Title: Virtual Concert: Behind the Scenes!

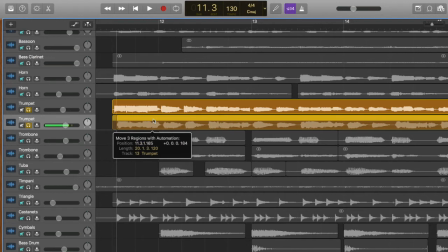Being able to see the sound waves helps a lot. So if I brought this one in, and if I had it off, I mean, this is off a lot. You can see at our ruler, it's off an entire beat of the song. It's going to sound pretty bad.
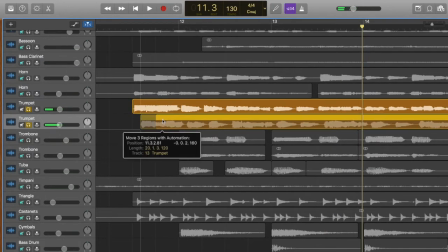It doesn't sound terrible. It sounds like a round. If it's even just a little bit off, you can see the sound waves. They don't line up, but at least perhaps it's not as terrible.
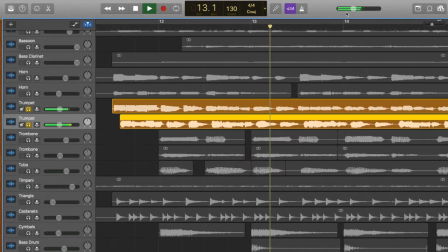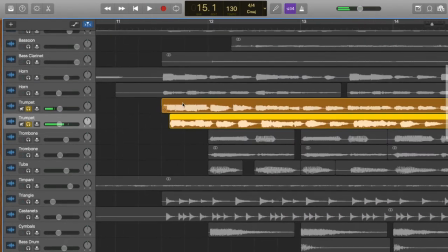And again, you're hearing this sound now, unfortunately, through the way I'm recording this video. It's not ideal, so the sound quality isn't that high. My apologies, but I think you get the idea. So you can see I took careful attention to line them up.
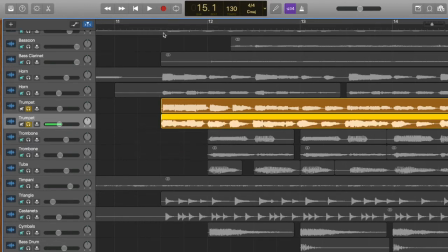I look at the sound waves, and when they're together, it does sound very clean and nice.
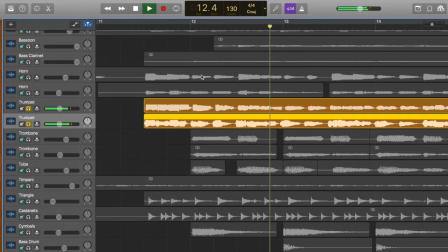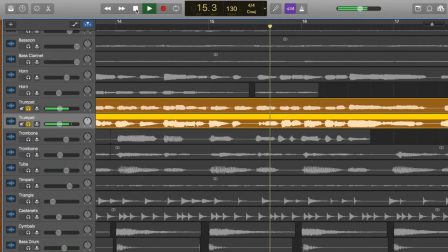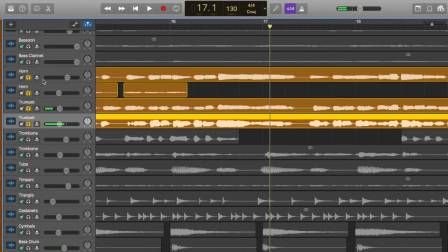And then I would go in and make sure that all the other, I would usually work by section.
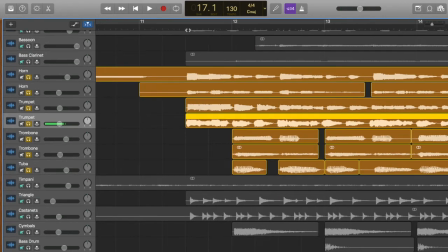So here's the brass. I would make sure that they sounded like they were all aligning.
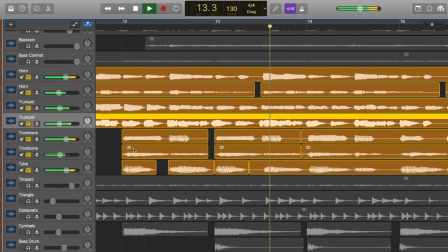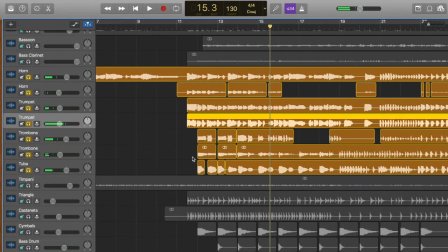So that would be this step of making sure all of the tracks line up in space and time.
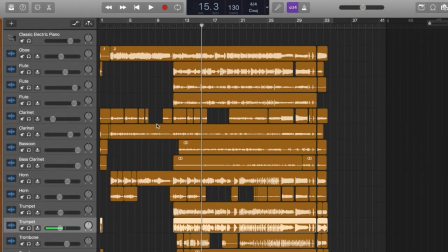after making sure all of the tracks had the sound aligned from all the independent students,
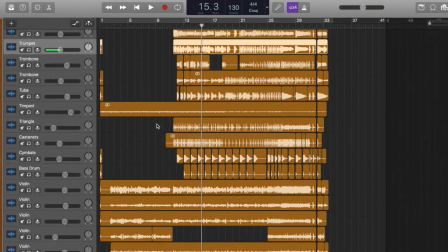the next step was to work on the balance of the sound. So there were a couple different elements, or aspects to that rather.
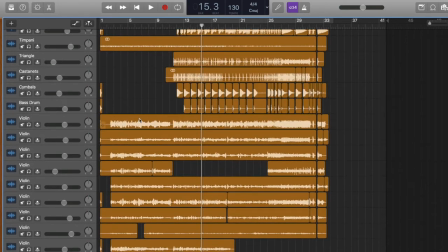As you can see, some students, like for example this violin student,
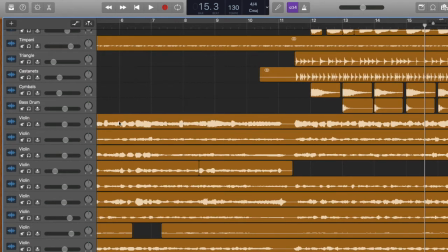their sound waves are larger, which means it's a louder recording. So either they had their microphone closer to themselves or they were using a higher quality recording device.
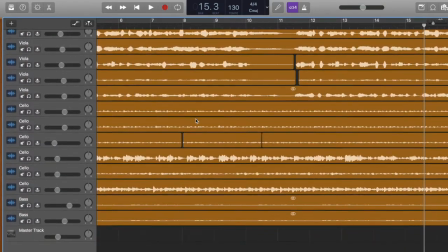Compare that to, let's go down here. Well, no, let's stick with another violin.
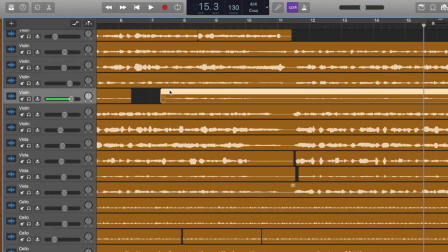Here's another violinist who recorded the same music, but you can see their sound waves are much smaller. And that means either they used a lower quality recording device or they just had the recording device farther away from their playing.
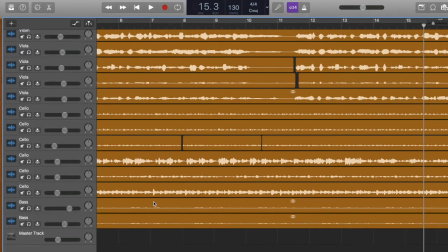You can see here, for example, that the bass recording here is very small, more likely due to the fact that it's hard for basic recording
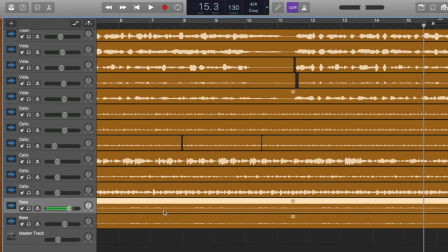equipment like a phone to capture the quality of the low bass sound waves. So that might have been part of the problem here. I did, as you can see, essentially double this. I put it in here twice to create double the sound so that it would be heard the same volume as,
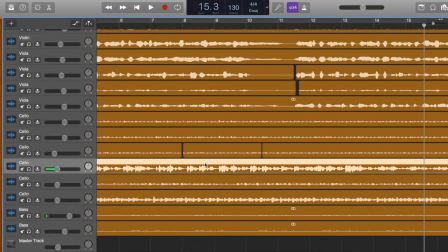for example, this cellist who had a stronger, louder recording. So as you can see, for example, this bass player, I had his volume up higher than this cellist because I was essentially just trying to equalize out
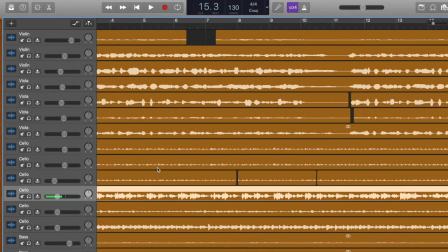the original volume of the recordings that the students provided me with. So that was one thing I had to go through and check.
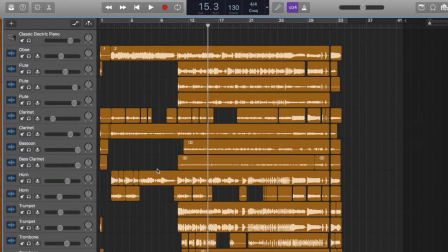And then there was another layer to this.
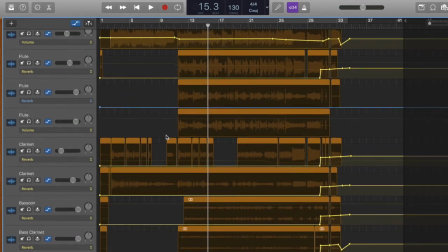These are moments where you can control the volume at different points in the recording.
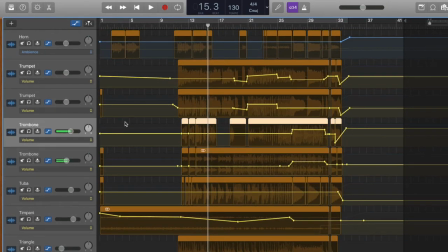So, for example, the trombones here, towards the end of the piece, they have a very prominent figure that needs to be brought out.
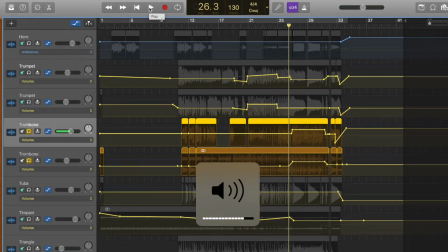It sounds like this, and again, audio record quality is poor here because of the way I'm recording this, but I think you'll get the idea.
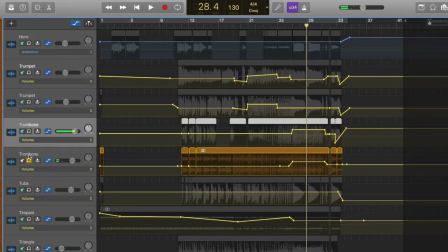So that's an important part to bring out, versus the trumpet at that point is just simply holding a note, or even,
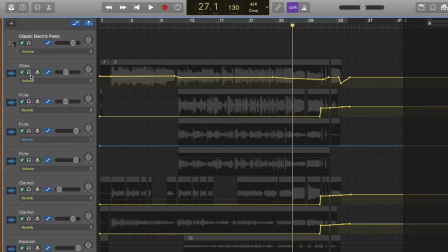even the oboe, I believe, at that point is just holding a note.